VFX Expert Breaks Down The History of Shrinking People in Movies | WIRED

My name's Jamie Price. I was the visual effects supervisor on Downsizing, and I'm going to take you through a bit of the history of the miniaturization of people in movies.
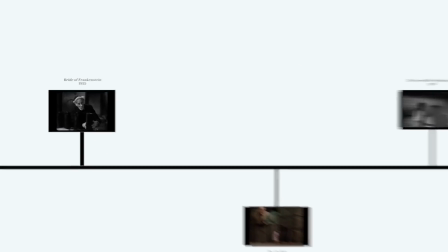11s
One of the first primary uses of visual effects to shrink people was in the movie The Bride of Frankenstein in 1935.
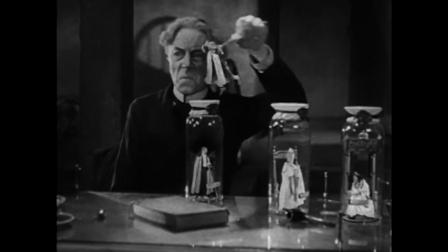19s
In order to blend the big people and the small people together, two pieces of footage had to be shot.
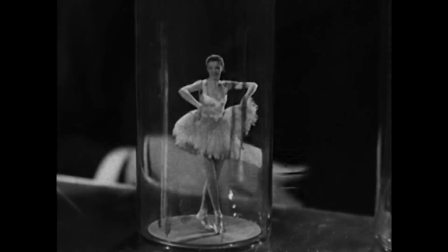24s
First, there was a background plate featuring Dr. Pretorius in his lab, and then there were additional shots made of the people that would be shrunk down and placed into the jars. Measurements were taken on set and then those measurements were scaled up and the people who were meant to be
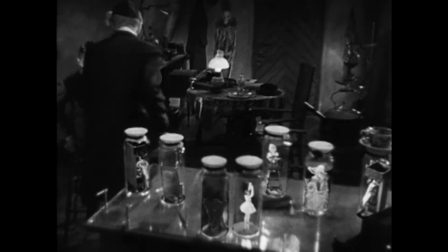37s
small were photographed from a much larger distance and therefore they looked smaller in the frame. And early on in the 30s, before the advent of blue screen technology, there weren't that many options for compositing images like this together. It was created using composites done by the Williams process,
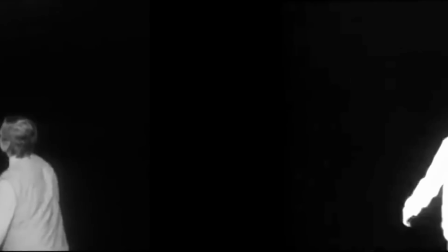55s
which was a process where people were shot against black and the brightness could be then used to create an outline of the character,
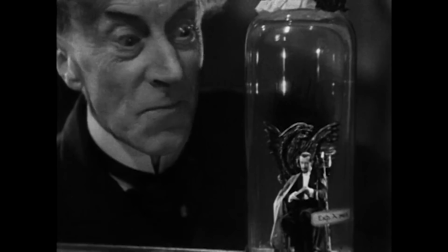64s
what we call a map, and then those characters were composited into the live action background.
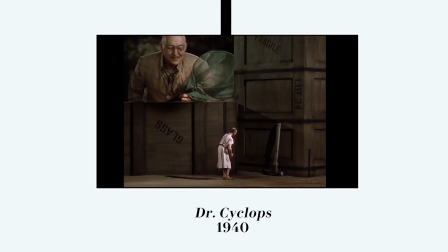1940, Dr. Cyclops was being done, and that was in color.
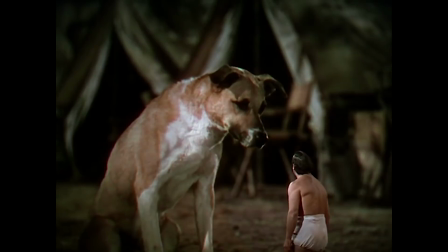79s
And the Williams process wasn't really suitable for color, and so a lot of the solutions in Dr. Cyclops were to use rear projection.
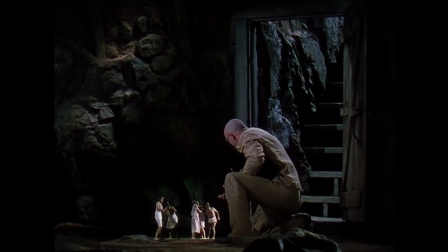86s
The background projection image was big, the people in the foreground appeared small, and in the final shot, you saw the mix of the scales. Another thing that's really interesting about Dr. Cyclops is some of the creativity that they use to have the interaction between the big people and small people.
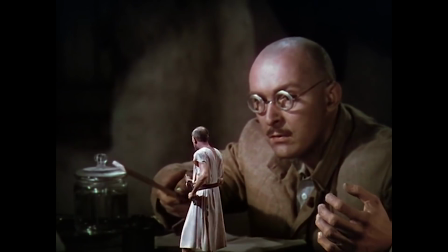99s
You see a mechanical oversized hand that an actor is grasped by,
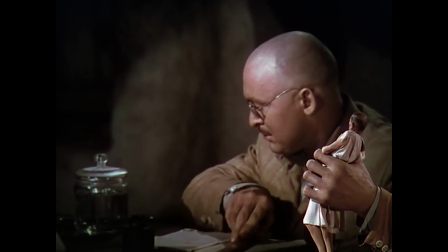103s
and the camera is lined up with that oversized hand in the rear projection screen to create the illusion of the continuous body of Dr. Cyclops.
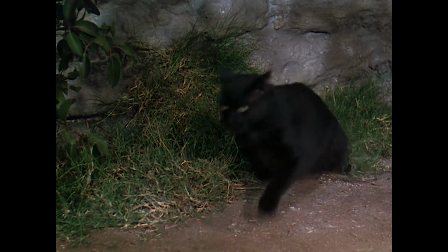111s
Dr. Cyclops also introduces the idea of a cat threatening some small people,
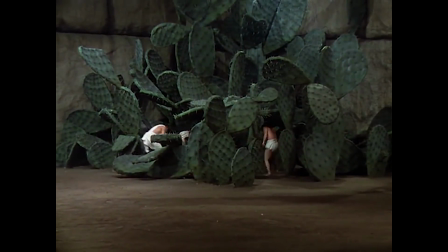115s
and it's interesting to note in this sequence the difference in the look of the shots between when they're photographing the small people on oversized sets, and when they're photographing the cat against a real set. What's at play here is the idea of depth of field. And depth of field is the amount of frame that's in focus.
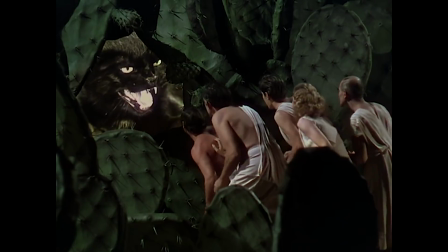133s
And so if you look at the coverage of this scene, you'll see that when photographing the cat, the camera is close and the background is very blurry. But when photographing the people, the camera is farther away. But it results in the two halves of the scene have a kind of fundamentally different look. And it may not be something that you notice at first right away, but there's something subtle that's giving away that the two sides of the scene were shot in different ways.
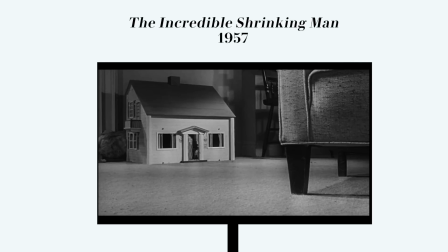156s
1957, The Incredible Shrinking Man. Now the depth of field is more controlled.
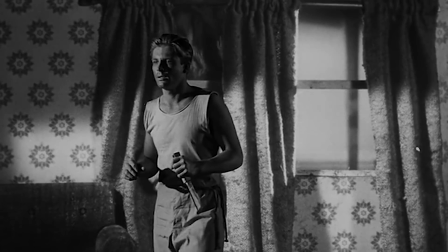162s
But what's interesting about this scene, also involving a cat, the focus is deeper and it's a better match to the shots that are showing Grant Williams. And so you begin to feel that the scene is becoming more of a whole. 1959, Darby O'Gill and the Little People. What they did was make extensive use of forced perspective.
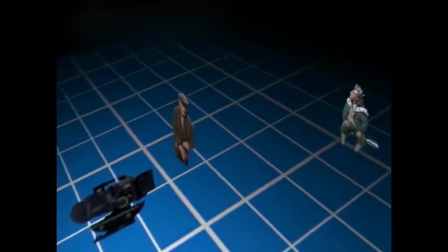182s
Forced perspective is creating the illusion of something being small by placing it far away from the camera and
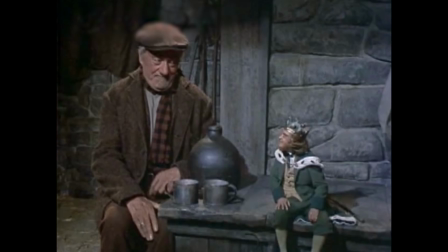189s
photographing it at the same time as something close so that when the two subjects share the frame at the same time, one looks much smaller than the other. This required a lot of light. The story is that they got every light in Hollywood and used them to photograph these scenes.
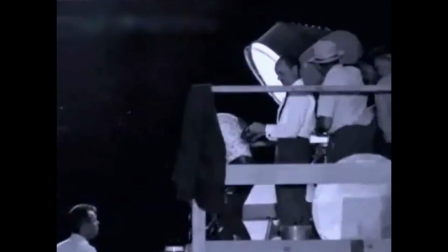203s
They placed one actor on a set piece that was scaled up and artfully blended so that when the camera was lined up just perfectly, it looked like it was part of the foreground set. Another interesting and old technique that was used was something called the Schuften Shot.
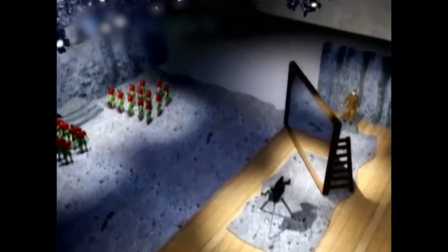218s
And the Schuften Shot involves using a mirror where a portion of the reflective coating is scratched away revealing just clear glass.
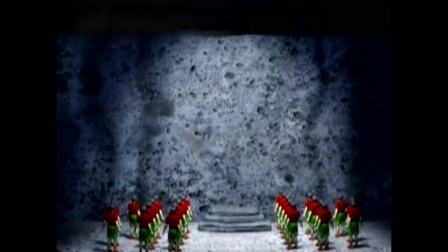227s
When you shoot the mirror, you look through a portion of it and you look at a reflection in the other portion. And by placing the object either through the clear glass or in the reflection much farther away,
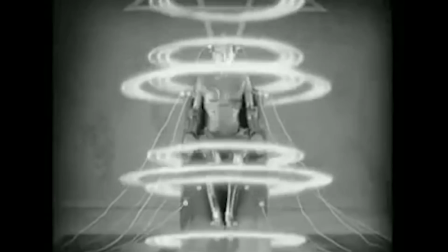238s
you create the illusion of two images being blended together. This was a technique that was used in the 30s as early as films like Metropolis.
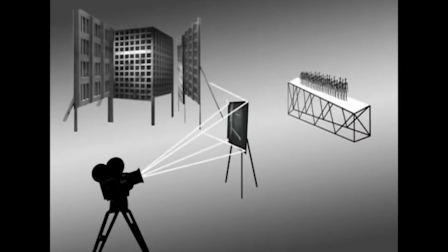245s
It wasn't really until the advent of digital technology that new techniques started to be utilized. Hook in 1991 used some of the similar techniques, composites and blue screen, in order to create a miniature look of Tinkerbell.
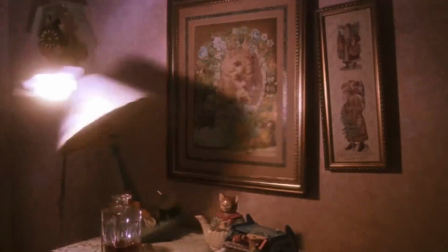261s
Tinkerbell was also combined with photographic elements for her wings that were actual
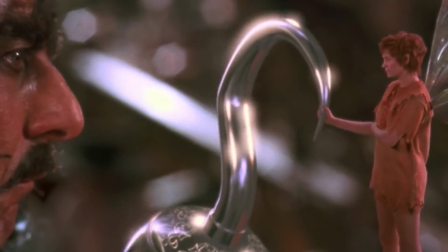265s
miniatures and had the proper small scale that were photographed separately and then composited with her. 1995 brought Indian in the cupboard. They really made an effort to honor the optical principles of photography when photographing something small.
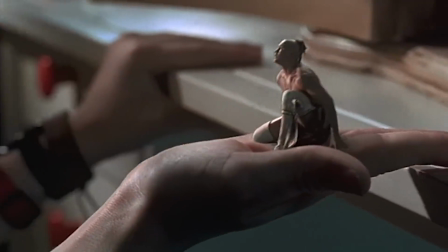282s
And that means that they really studied the depth of field and the optical properties of the lenses.
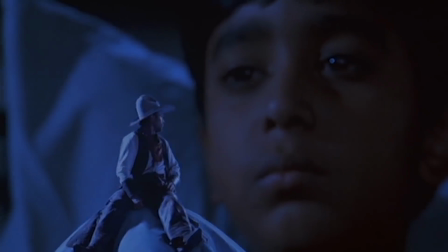287s
When you look at some of the shots, you see the backgrounds are quite out of focus. And that's because they're really going for this look to make the foreground character look small.
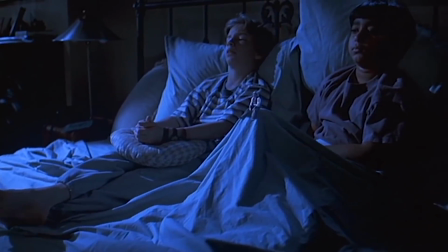295s
Another technique that was used is motion control.
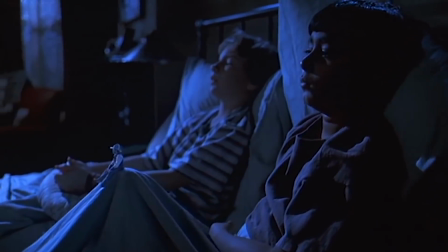297s
Motion control is a system where a robotic camera is moved that matches its own movement the same way every single time. And that way multiple elements can be shot and combined and they won't appear to be moving against each other because the camera has made the exact same move every time thanks to the electronics and the robotics and the gears. Lord of the Rings, 2003. The culmination of all of the techniques that we've been talking about. forced perspective,
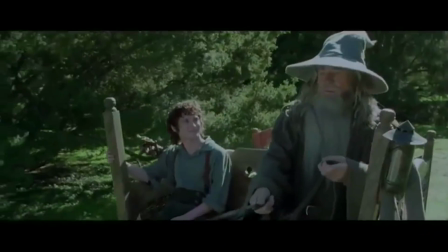327s
compositing, digital technology, were all being utilized to create the mix of scales in this movie. One interesting advance in Lord of the Rings was the use of motion control to actually create forced perspective with a moving camera.
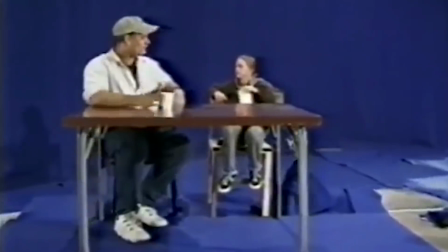339s
In the early days, if the camera was not in exactly the right place, the gag would be given away and the shot wouldn't work anymore.
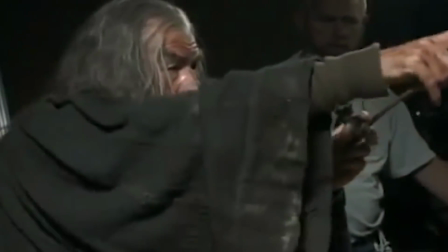345s
This was accomplished by placing one actor at a certain distance from the camera, another actor at a farther distance from the camera,
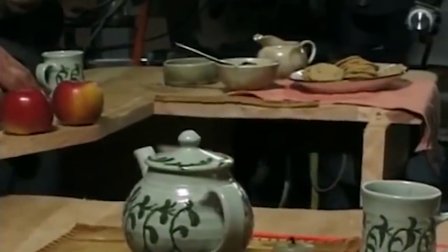352s
and then as the camera moved, the actor in the distance would also move so that they appeared to be constantly the same distance. Ant-Man, 2015. In order to achieve the realism level in Ant-Man,
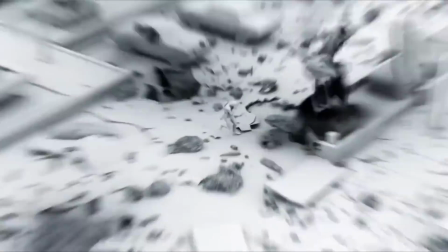369s
special sets were built and photographed with a still camera and a library was created of images for each of these small scale sets.
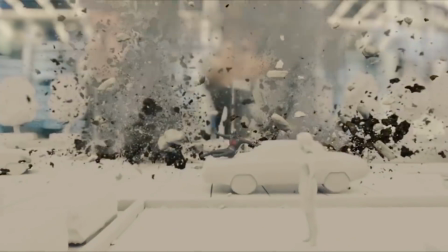378s
That allowed the filmmakers to then recreate
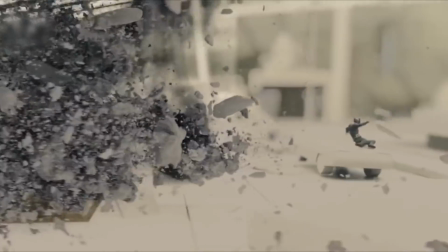381s
those sets digitally and compose whatever shot they wanted from whatever angle they wanted and with whatever depth of field that they wanted.
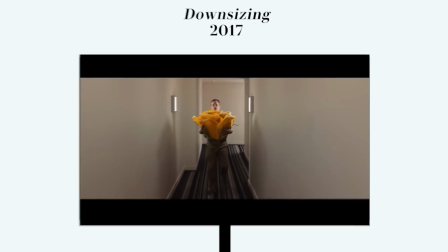389s
That brings us to downsizing, 2017. Alexander Payne didn't move the camera very much, and he didn't cut very often, which meant that the shots were subject to a very, very high level of scrutiny.
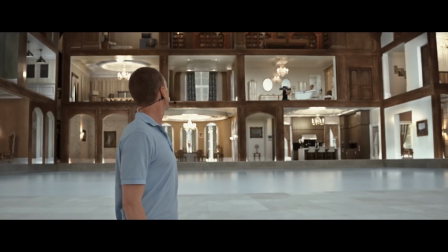399s
All of our measurements had to be extremely precise, or the audience would tell over the course of the shot that the perspective wasn't quite right, or the lighting wasn't quite right. So we really were incredibly meticulous with our notes, with duplicating our environments. One of the techniques that we decided not to use was the idea of oversized props and sets. We felt in looking back at the earlier work, as good as it was, there was always something about the detail level that gave it away.
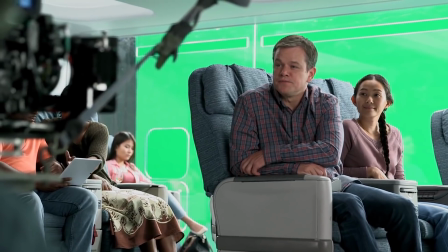424s
However, one of the things that we knew we needed was the actual interaction for the actor and the lighting interaction of being in a set.
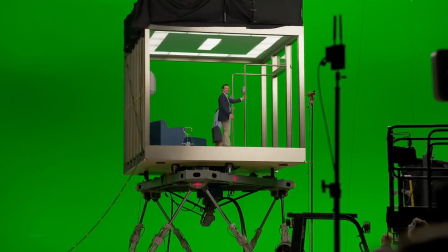431s
We used one of the oldest techniques in motion pictures, and that's rotoscoping. Rotoscoping is where the outline of a character is traced frame by frame so that that character can then be taken out of whatever background they're in and placed into another one.
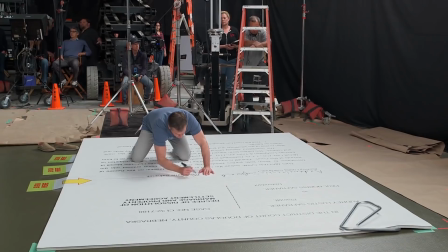445s
We actually did build oversized sets, but we knew we were never going to use those sets in the final image. They were just there for the actor to have something to work with and for the cinematographer to be able to light.
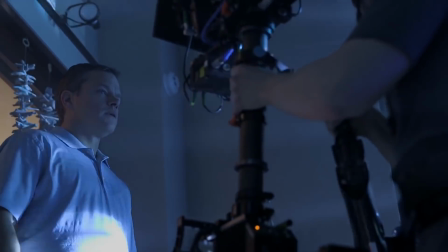457s
One of the things that changes when you're photographing something big or small is the relationship of the size of the subject to the size of the light.
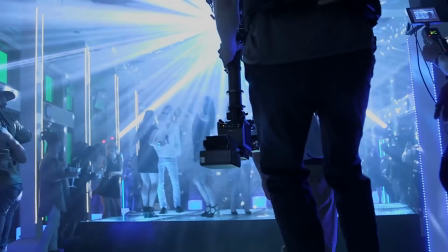465s
So as the subject gets smaller, the light relative to them gets bigger. And that meant we had to have very large light sources. Then, the actor was rotoscoped out and then composited into the background, and that's what appears in the final movie. I think what's most exciting about the trajectory that visual effects technology has taken is how much freedom filmmakers have now.
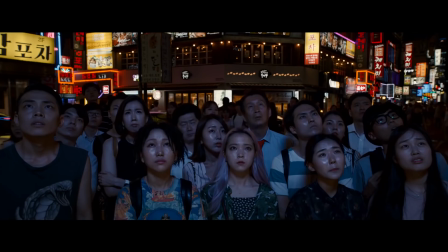487s
There are a lot fewer limitations being placed on filmmakers because of technology and because of visual effects, and that allows their imagination to really take flight.
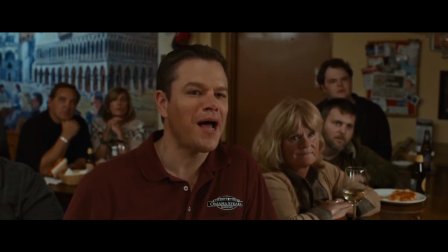495s Wow, that is wild, isn't it? Just wild.